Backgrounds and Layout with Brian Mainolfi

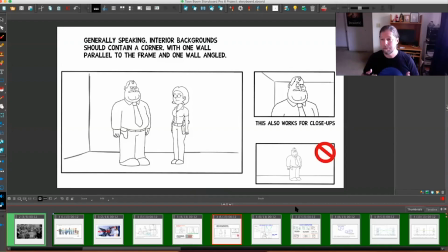when the characters are in an established background, so this, for instance, let's say this is the, in Paradise PD, this would be the pit, where everyone is given their assignments. As long as the backgrounds show a corner, generally show a corner because it helps to ground where the characters are,
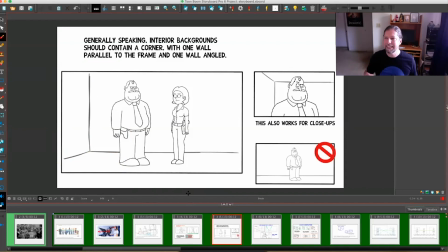and then maybe some slight detail to show which corner they're looking at. Backgrounds can put together from existing backgrounds and drop those into the storyboard.
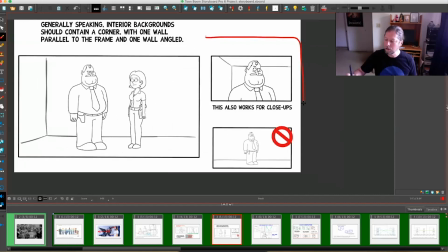But you want to make sure, no matter which angle you're looking at, that there's generally a corner somewhere in the room. It helps to ground the character, because if you have just a flat line,
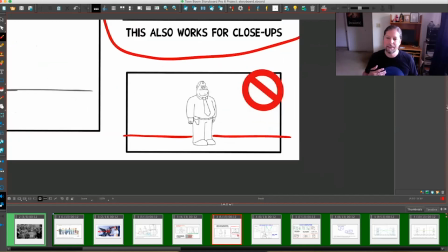it becomes so stiff and so shallow that it's not interesting at all.
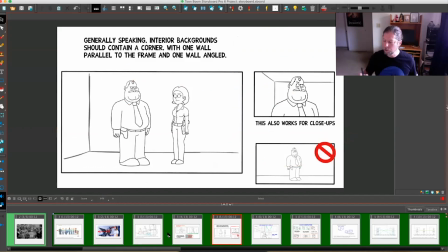So we are trying to make sure that the characters are the most interesting part of the background, but we don't want the background to be so boring and so flat that the entire shot becomes like we're just looking at someone standing in front of a photograph of a background.
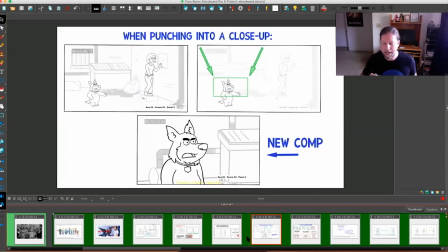When punching into a close-up, and what that means is we'll have an establishing shot that shows where the characters are. And in this case, I have designed, they're in an alley, so I made sure there's a dumpster, there's a trash bag, stuff, bars on the window, something that makes it look like a seedy alley.
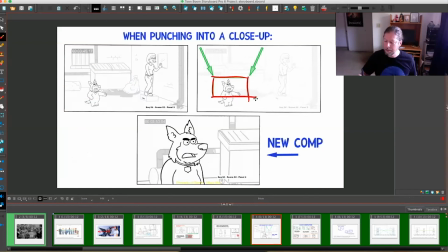When we cut into close-up of the character then, instead of keeping the exact same background,
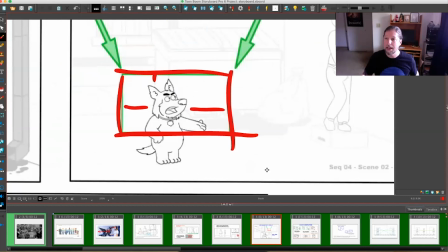which would just be a couple of lines that don't really describe where we are,
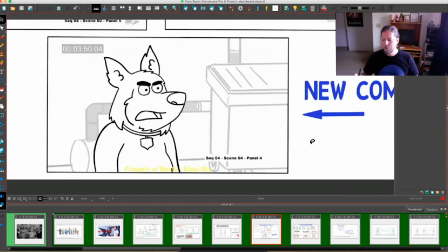go ahead and redo the background at a slightly different angle.
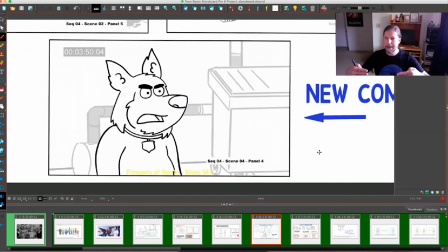You can see that the camera has been lowered, and the same elements that we saw in the establishing shot are reused and purposed into a background that is makes sense, has something dynamic, something to look at,
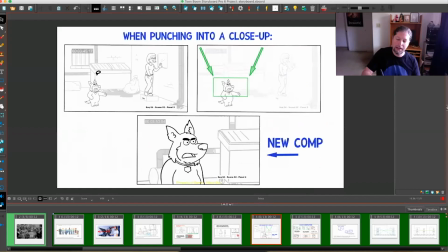and isn't as plain and boring as maybe where that character would have been standing on the original background. So don't create one background and then punch in for close-ups, leaving that same background exactly as is.
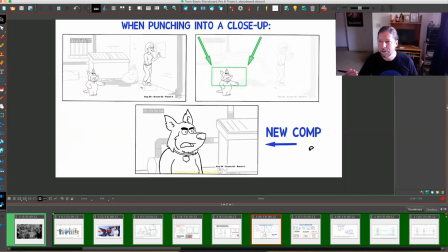In live action three camera setup, there will be a different camera on the wide and a different on the close-up, and they're going to have slightly different views and perspectives.
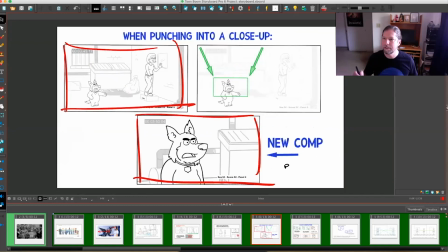And like I said, we want to emulate how live action is done, and so we want to do setups in a similar fashion. When we talk about clean setups and clean drawing, here's something I want you to keep in mind.
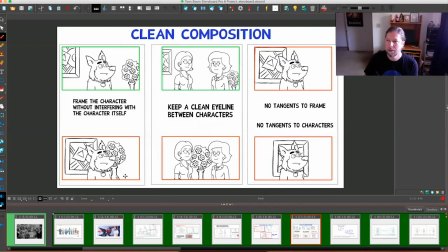Make sure that when a character is in a close-up or in a shot, that you don't have elements that are competing with the lines of the character, so that there's just a lot of information
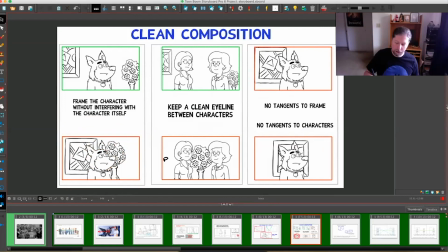all overlapping each other. For a storyboard, now it may be that when the background is finished, there will be some elements that are with the character, and color is going to make sure that there's enough of a difference that it doesn't interrupt. But for the storyboard phase,
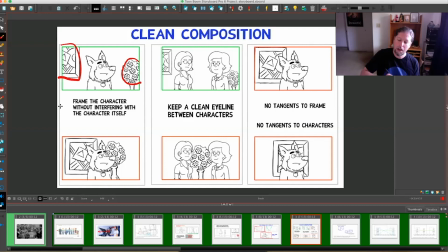it is very important to frame elements away from the character so that the character is immediately visible and easily seen, because a lot of these shots are going to be on for less than 1 second.
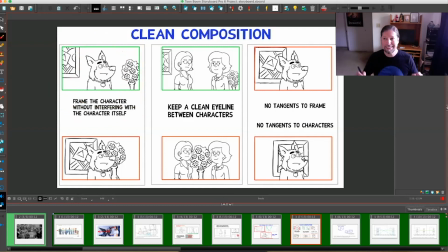And so we want to make sure that the character stands out, is immediately read by the audience, especially without color or shading or any of the elements that will help the character stand out. So, clear silhouettes defining the character from the background.
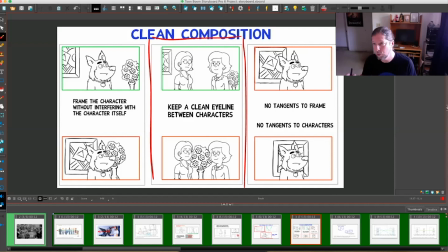Also, keep a clear eye line between characters, especially when they are talking to each other.
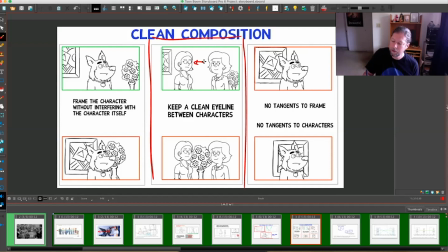So there is no element or background element between the characters as they are looking at each other. This is important because in color, the black
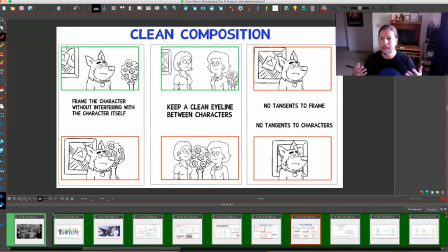pupil against a white eyeball is going to be the highest contrast that you see in color and will be easily seen. But in the storyboard phase, when everything is black and white, the detail of where the eyes are looking can very easily get lost
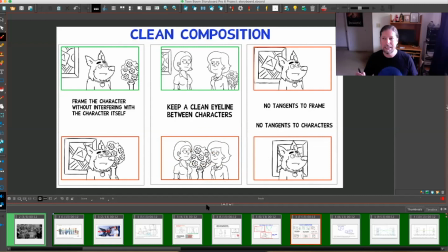if surrounded by a lot of other equally black and white details between characters. So it's very important when characters are talking to each other or looking at each other to keep this space between the characters nice and clean and clear.
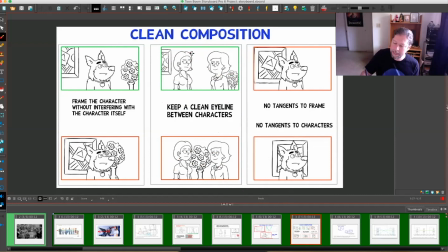If you studied art, you'll understand negative shape. Negative shape, of course, is the shape that is formed from in the character.
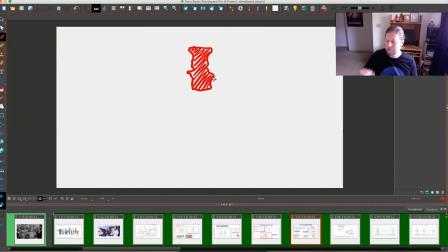So this would be what we call the negative space, the negative shape between those two characters.
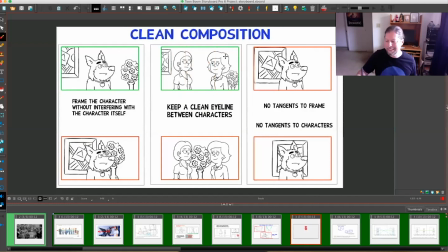Making sure that that space is clear between characters.
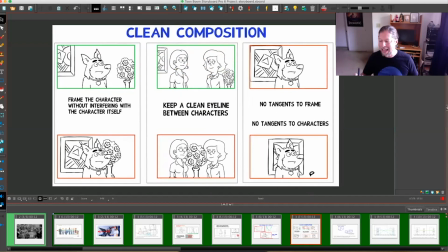Very important for making sure that you're acting everything that's happening with their eyes, eyebrows, eyelids, clearly in your storyboard form. Thing is tangents. It's very hard to draw a lot of these complex characters and backgrounds without having tangents somewhere.
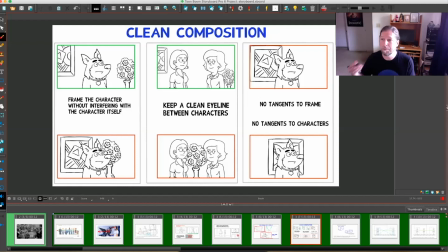But it is something that we will point out ad nauseum if you do that. So please make sure that having either an element such as this frame of the painting that borders the frame itself, or a character and an element in the background being tangent.
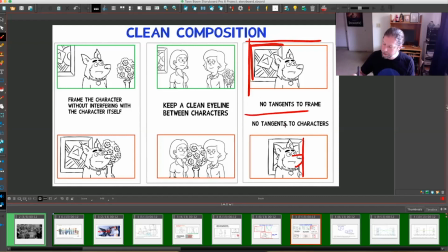Tangent, of course, being when two shapes share the same line. Do everything you can to make sure that you don't have tangents to your characters or to the frame itself.
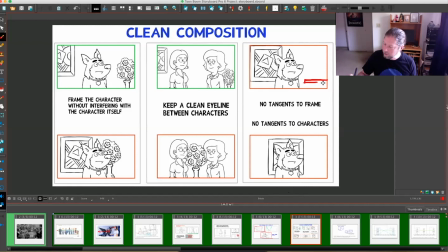One of the worst things is to have a table or something where the table line itself is tangent to the frame.
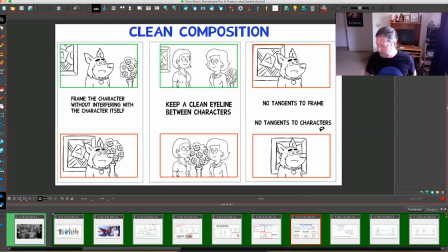So be careful about character and frame itself.
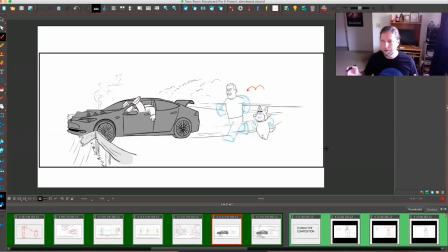Here is a setup that a storyboard artist did for me on Paradise PD, and the car was supposed to hit a guardrail, and the front of the car dangling a precipice over the edge as the characters run up to see if that character's okay.
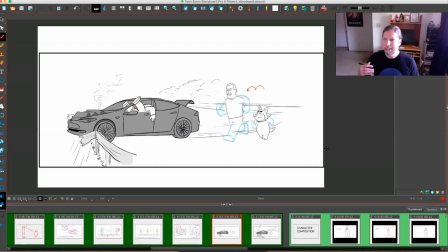Now, this background is what was turned in, and there's simply not enough information to understand what's going on, where the car is in relation to a master background that might be drawn later, or to understand that the car is dangling over a cliff.
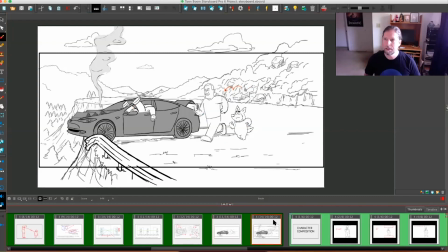So this is the background that I redrew in order to turn in. It doesn't always have to be this detailed, but important points to notice are that we get a sense based on the master background that there is the cliff with rocks on this side,
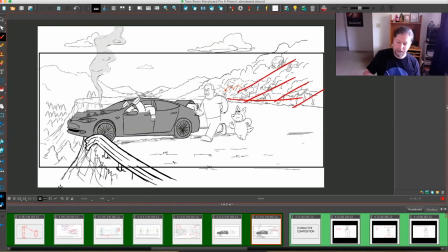and they're dangling over a cliff over here. And this is important so that when the background is finished and this is sent to a remote studio, they will be able to look at the master background and know where this car is going to be.
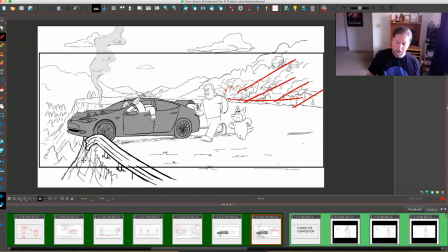Also, you can see that to have finished this line of the cliff and put trees underneath the car, by putting these trees underneath the car, we understand that these trees, we know trees are big,
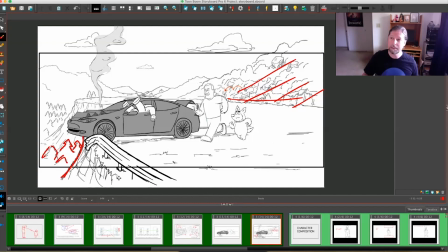so we know these trees have to be far away. And that tells us that the car is dangling over a cliff because we know that something big must be far away underneath of it.